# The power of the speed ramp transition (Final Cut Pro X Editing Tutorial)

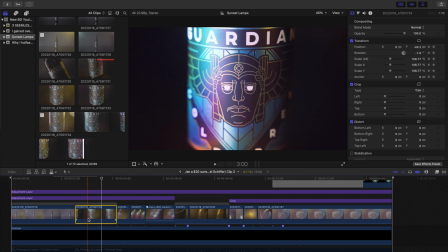So I'm going to go ahead and undo so we get our zoom in transition back.
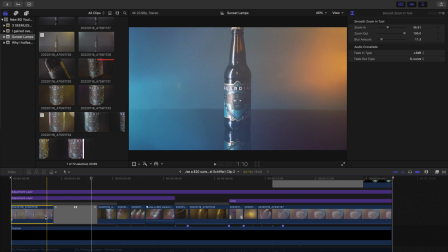And also just so you guys know, these clips are both, if we click the custom speed, these are both in 20% speed.
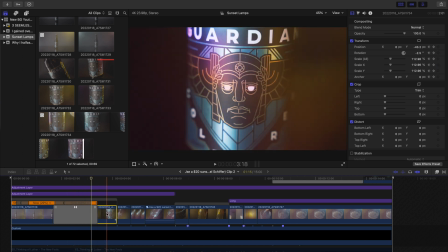And it looks like I've actually sped this up to go into the next one. so again guys these are all these tiny tiny little nuances that do affect the
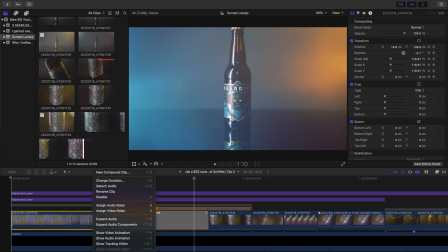overall uh edit at the end so um here i just want to turn on these i'm going to turn on these speed ramps just
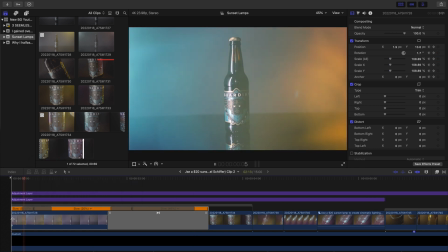so you guys can see so the reason i've done these speed ramps as you can see this looks like it's 56 percent uh and then it goes
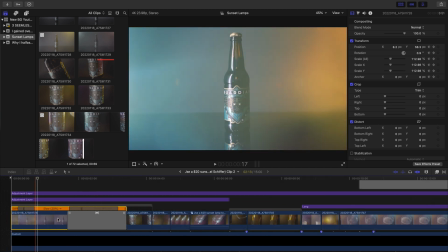to 20 as these are 120 frames per second clips 20 is the ideal speed for those clips to play back at 24 frames per second because we're editing on a 24 frames per second timeline. The reason I've done these speed ramps is so that it almost goes fast into slow, fast for the transition, and then back to slow.
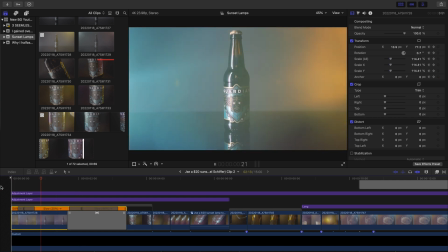So this is a common trick that one can do if you've shot your clips in slow motion.
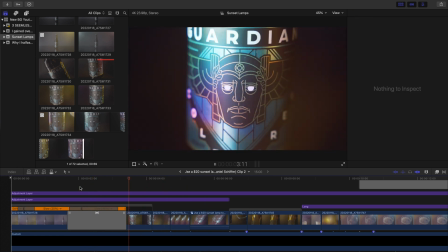For product shots, I like to stick to shooting in a lot of slow motion just so I can create these transitions later.
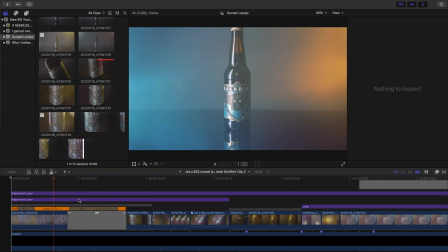So although this is a drag and drop transition being used here there are other things that are also helping the clip transition one of those things being the
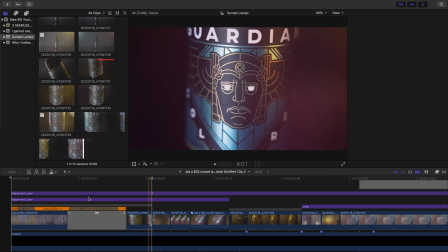speed ramp another one of those things being the rotation um and then yeah it just kind of all comes together okay so moving right along
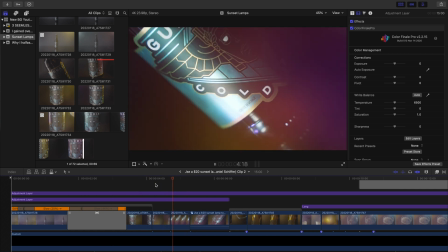next clip we have a little sequence showing the bottles details here right so the reason we have these next is to sort of uh tell the viewer what we're looking at. So at least that was my intention. So this clip was filmed with the Lazy Susan. So we have it spinning.
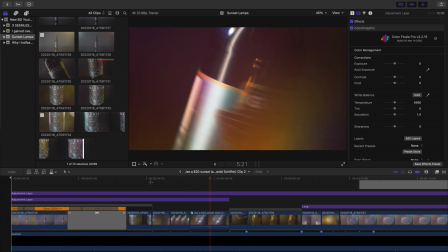And again, all of these clips, if you notice, are rotating the same direction.
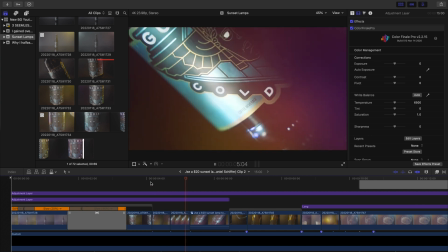And they're rotating very subtly, very slowly, not too much into that same direction.
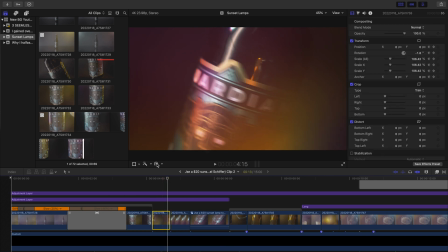And you'll also notice each of these clips, even though there is no transition made between each clip, they are speed ramped. Guys, understand that a lot of times, even though you can't see a transition and actually be able to describe the sort of transition that you just saw. A lot of times in my videos, there actually is a transition taking place, but it's done subtly enough to where it's not actually distracting.
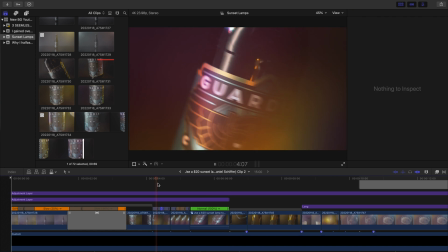As you can see, again, in this example, we have some speed ramp transitions being made. It starts out as it's very fast, just because our rotation was going very slow, goes to 644%, it looks like, and then 2,800%.
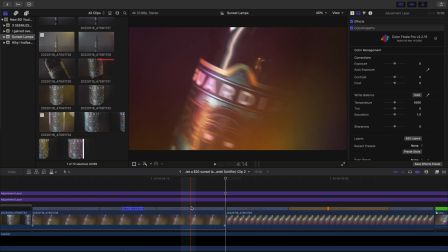So this seems really quick, but again, this Lazy Susan was rotating very, very slowly.
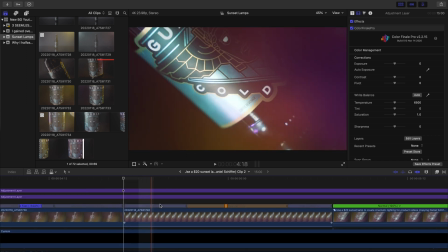Then over here, we have 600, 854%. That's quite a bit. All the way down to 20%. And that's because again, these clips were shot in 120 frames per second. So we want to slow them to their appropriate speed.
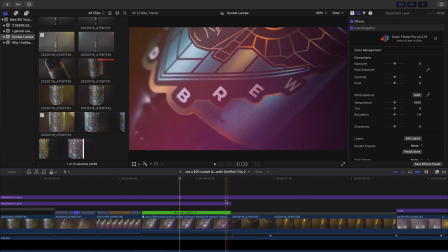And the reason I chose these portions of these clips again is because we had this light hitting the clip again from our sunset lamps,
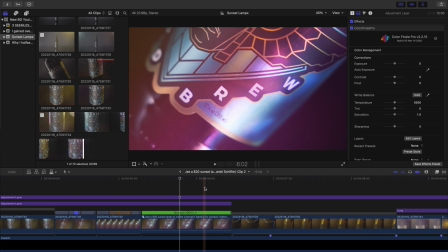which were being used as our key and fill lights for this for this particular video and
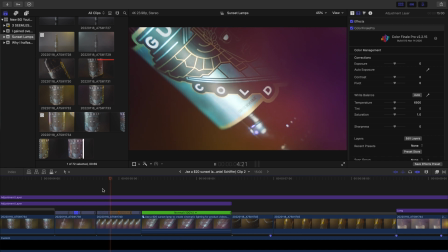this is when I caught them the lights moving at the exact times
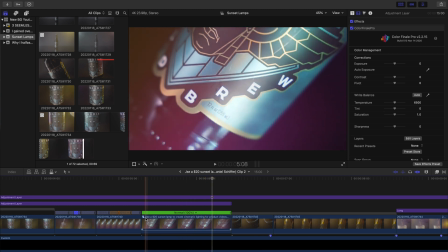that I wanted them moving here we have a nested clip and I believe inside this nested clip if you'll notice there was a part of my lighting
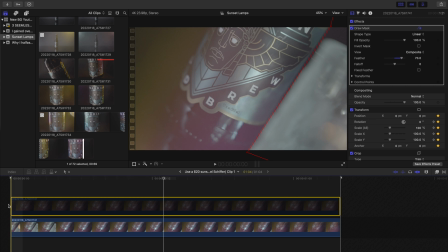setup was using this mug to rotate in front of the light between the light and the bottle creating this sort of rotating pattern on the bottle as you see here and so the reason that I have this nested clip made here is because I have the top clip copied. And all I did was I put a draw mask on that top clip.
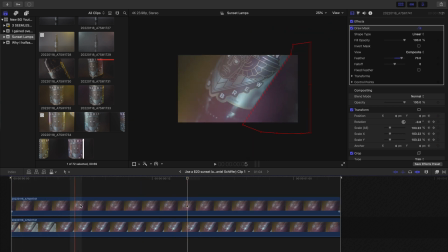All this does is track the bottle to make sure that mug is actually not in our shot anymore. So the bottom clip was not there. It would just be this, right?
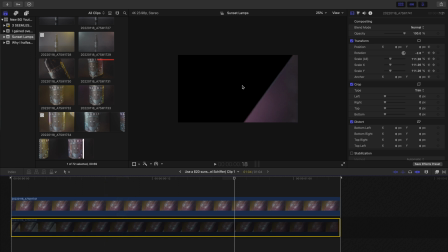This is a portion of this shot where the bottle or the mug, excuse me, was not in the right side of the clip here,
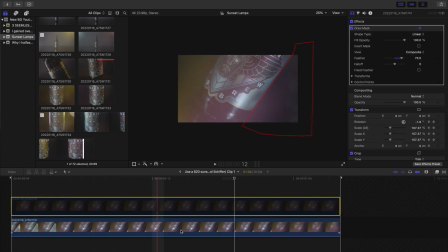because on our actual shot the mug was there and all I've done is put the draw mask on that tracked it and it is row it is transform scaled
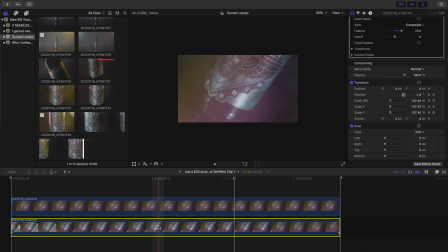in you just just a little post-production zoom in at the exact same amount as the bottom one okay so I'm going to go out of this nested clip
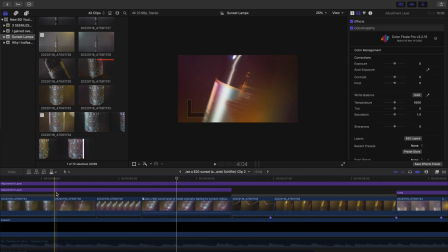let's play back this little sequence just to see again what we have
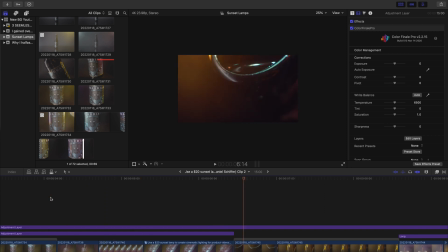so it kind of goes bam bam bam and then into the next clip guys i know you've heard it once you've heard it a thousand times before story is king nothing matters if you don't know how to tell a story if you can shoot cool clips if you can if you can edit really cool if you can make cool transitions none of these things really matter if you can't actually tell an effective story okay so two shots
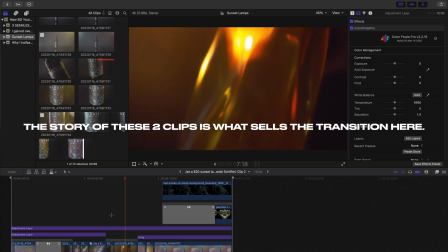again it makes sense that these are next to each other the transition almost appears natural even though there is no transition in these clips whatsoever.
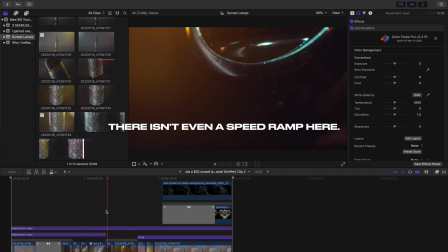These are both just 120 frames per second clips slowed down to 20% speed one playing after the other. Pretty simple. Moving on we have a wider shot again starting at 20% filmed at 120
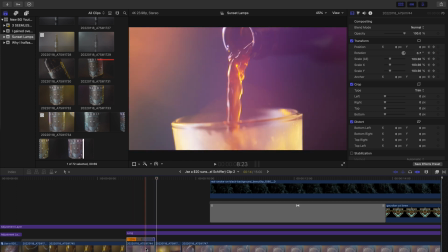frames per second so we're gonna start at 20% going up to 250% as the transition happens and this entire clip is scaling out from 105 it's only one degree of rotation to zero bam next clip here
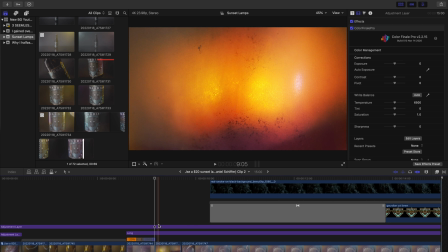just a little one not really needed but i liked the aesthetic of it so we put it in anyway uh this was a pro blends shot
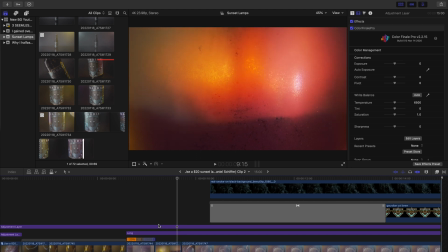of the side of the glass uh this glass is actually very small but um the pro blend sort of makes it fill the entire screen as you
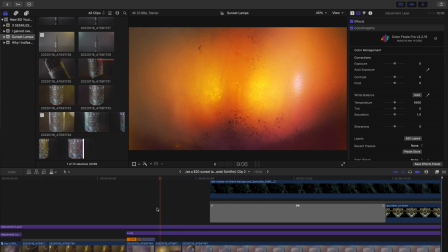can see so same thing here you kind of see the coffee going into the glass You can't really see it that well, but I used the shot anyway.
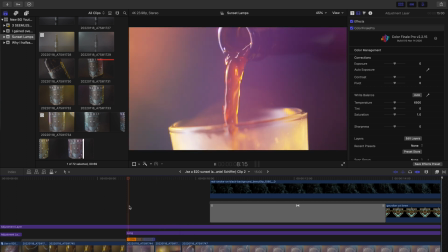It was only, you know, half a second shot, not even. So coffee goes up, goes up again.
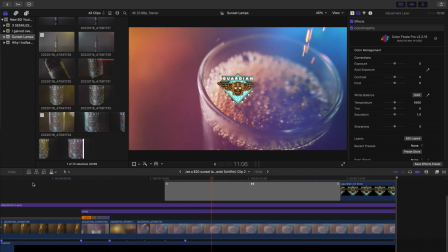Now again, the transitions are being made a lot with the speed ramps, as I've been saying.
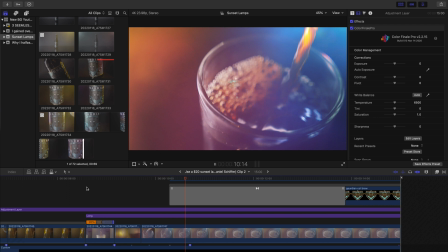So, you know, slow, fast, slow. Slow, fast, slow.
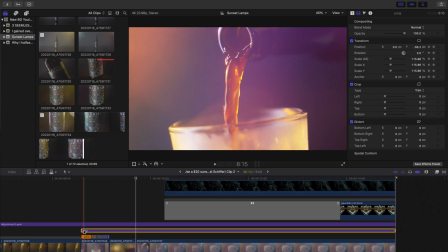And then fast again to show the logo. This is a post-production scale out that I was doing on all these it looked
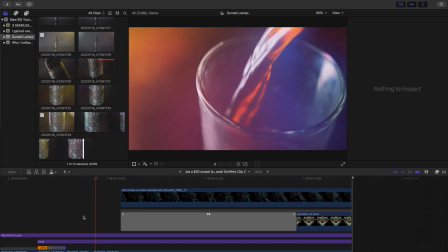like yeah so I put this this is an adjustment layer with a
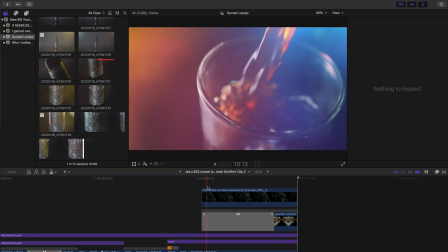transform scaling it out and then the logo appears the way that
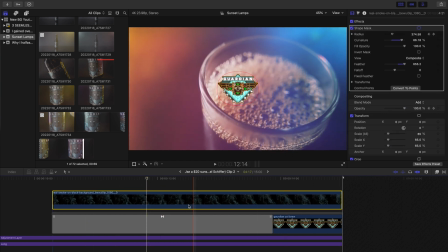I did this was I had a smoke overlay from Storyblocks no this video was not sponsored by Storyblocks but what's up Storyblocks and we have the smoke overlaid with a draw mask or or excuse me,
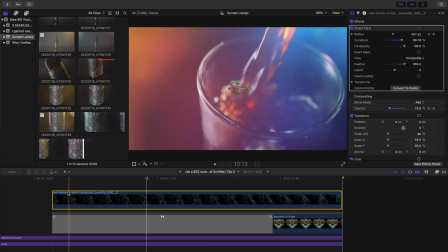with a shape mask, so that it only is covering the Guardian's logo, right? Now, see this opacity is starting at zero of the smoke overlay, and it goes quickly to 100 once the logo has appeared.
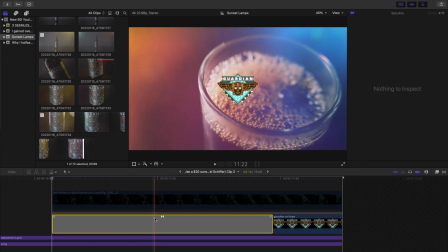Now, the logo is coming in with this, I want to say it was a watercolor transition.
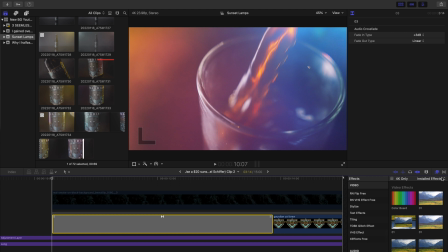And again, these were from a pack of Ryan Nangle transitions. So I have transitioned to this just from nothing.
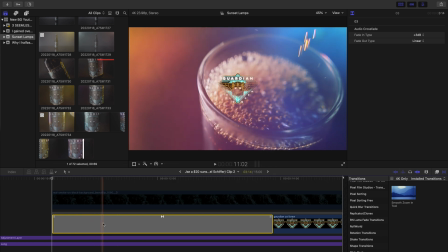So it's kind of a cool smoky looking way that the logo appears. And same thing with the logo as is with the cup. It's scaling backwards to match.
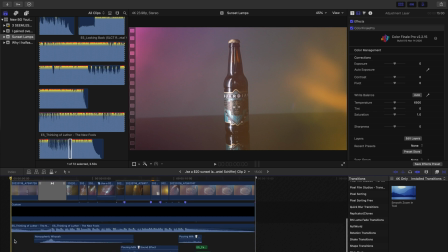Okay so diving into our sound design here we have started off with our Epidemic Sounds song. No this video is not sponsored by Epidemic Sounds yet. And what we can see here is there's a split.